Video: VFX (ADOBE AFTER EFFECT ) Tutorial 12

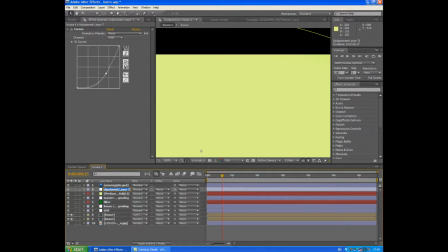(29:10)
I'm going to call this one, I don't know how to spell vignette, so I'm just going to put Vignette. That's kind of how you spell it. And I'm just going to turn off my yellow solid.
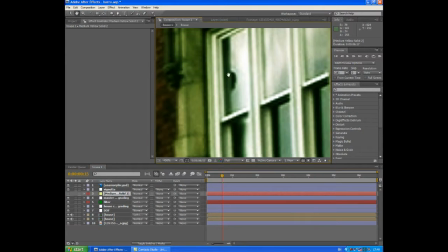(29:21)
I'm going to go right in here, and I'm going to take my pen tool, which creates a mask,
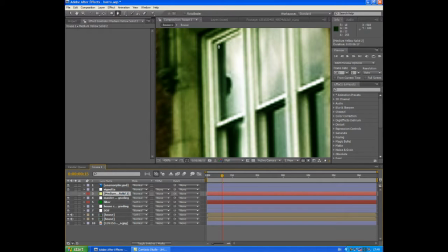(29:25)
and I'm going to select, make sure the medium yellow solid, in fact I'm going to name it window, make sure the window layer is selected, and then I'm going to use my pen tool to mask out each of these windows.
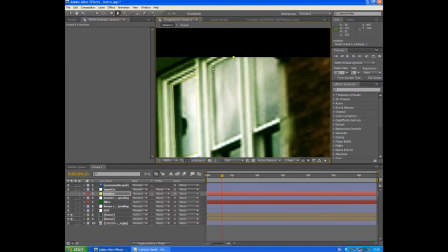(29:41)
Okay, and if you've used masks before, you'll pretty much get an idea of what we're about to do. Like I said before, take some time with it, really work with the style. And the great thing about working in a digital format is that if something doesn't work, you can just change it.
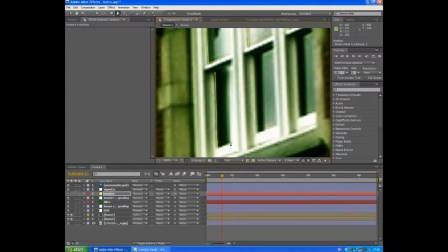(30:00)
Okay, and that's the really good thing about this. If a certain colour isn't working, or it's a little bit overexposed, you've got a lot of control. over the final look of your image. If you're shooting a day for night, which is kind of what this is, where I've taken a daytime shot and made it darker,
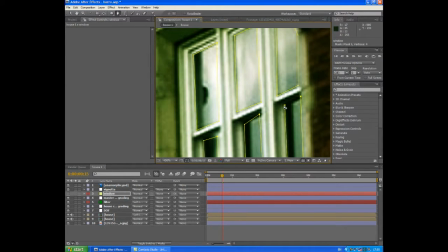(30:17)
try and underexpose ever so slightly if it's a really bright day, so that you've got more control over those shadows and highlights as well. It's another quick tip for you. I'm just going to move that about a bit. I'm going to bring that back, and then I'm going to hit M a couple of times on the keyboard. I'm going to choose the first mask, go down to the bottom mask, hit Shift,
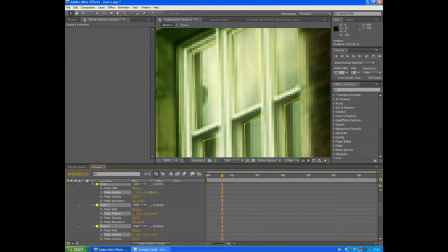(30:38)
and click on that, and that selects them all. And I'm just going to ramp up that masking, and now I can pull it out.
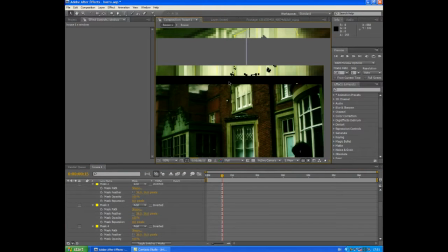(30:46)
I can show you what that looks like.
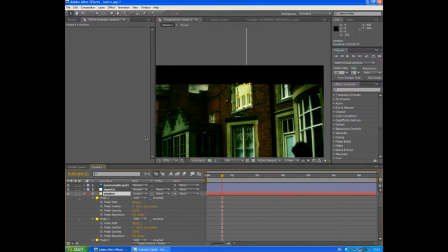(30:48)
The light is now on, and you can mess around with the blending modes for this as well. I personally don't think it's needed, so I'm going to keep it normal. And you can see now if I turn it off,
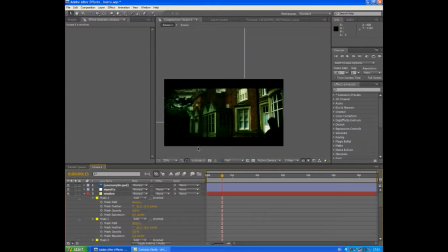(31:02)
light off, light on, light off, light on, and that just adds a little bit of a spooky element to your shot. So there's colour grading for you. Notice I haven't tried to make my DV footage look like film. I've not tried to make it something it's not.
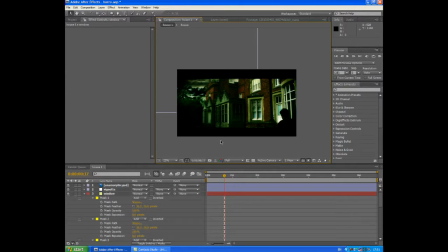(31:18)
What I've done is I've looked at the genre of my film and the feeling that I want to convey and what I want the audience to get from it, and I've tailored my colour correction specifically to that, and that's where the art of colour correction really comes in, and you can really have creative fun over it,
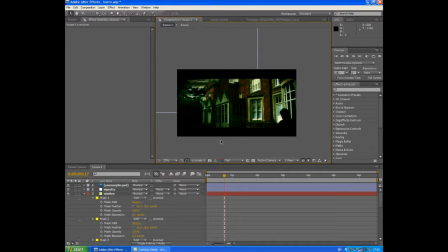(31:33)
and really make a film that looks and feels fantastic. Okay, so that's colour grading for you. Next up, we're going to look at the frowning face technique.
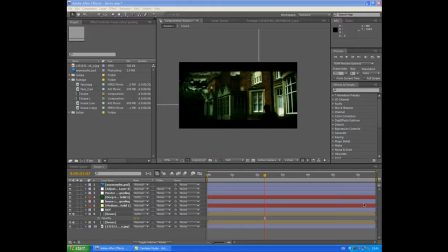(31:57)
Okay, so here we are, the final section of the tutorial, and we're actually now going to learn a proper special effect. We're going to make that statue frown evilly at its victim, the movie. But before we do that, we're just going to clean up our project a little bit.
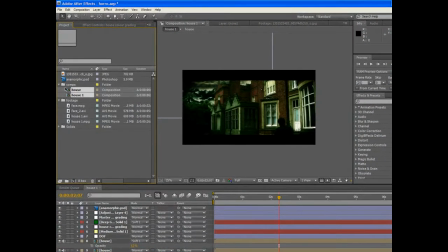(32:16)
I'm just going to take these two house comps and drag them into the composition folder. And what I'm going to do is I'm going to take the face layer, the face MPEG, and drag it into Make New Comp button,
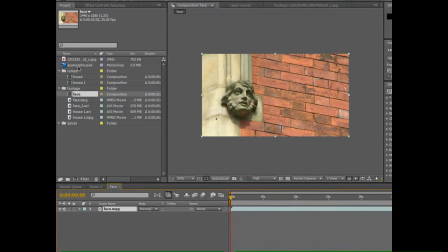(32:30)
and that opens up in a new composition. I'm also going to drag in my anamorphic PSD,
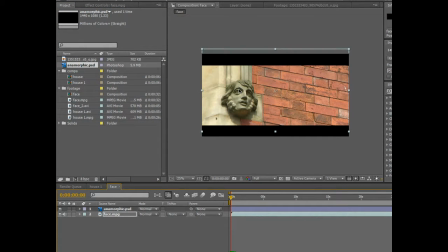(32:35)
place that on top so that I can now move the face up a little bit just to centralize it a bit more into the image.
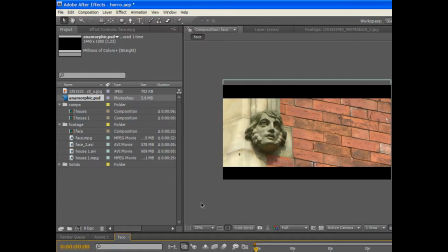(32:43)
Wonderful. So that's our preparation done. All of our footage is in our composition. We're now going to start to animate. Note on animation that is very, very important. As far as I'm concerned, I am not animating a face because it looks cool.
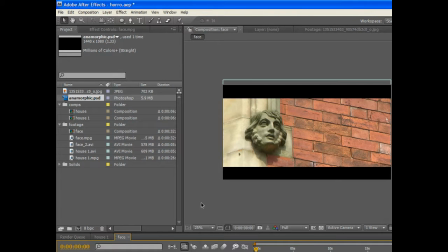(33:01)
I am animating a face because it has a meaning in the film, and most importantly, the face has a character.
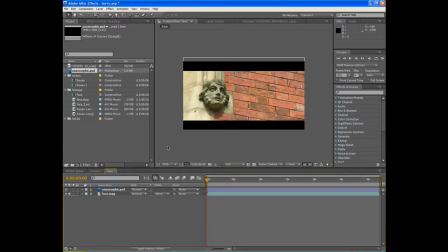(33:09)
It doesn't just squint and then unsquint in a very kind of uniform and abrupt way.
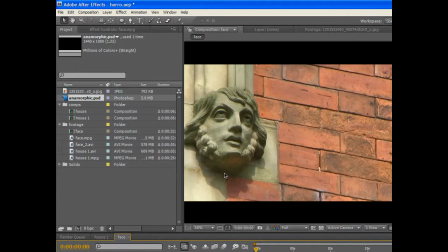(33:16)
It's got to have a character.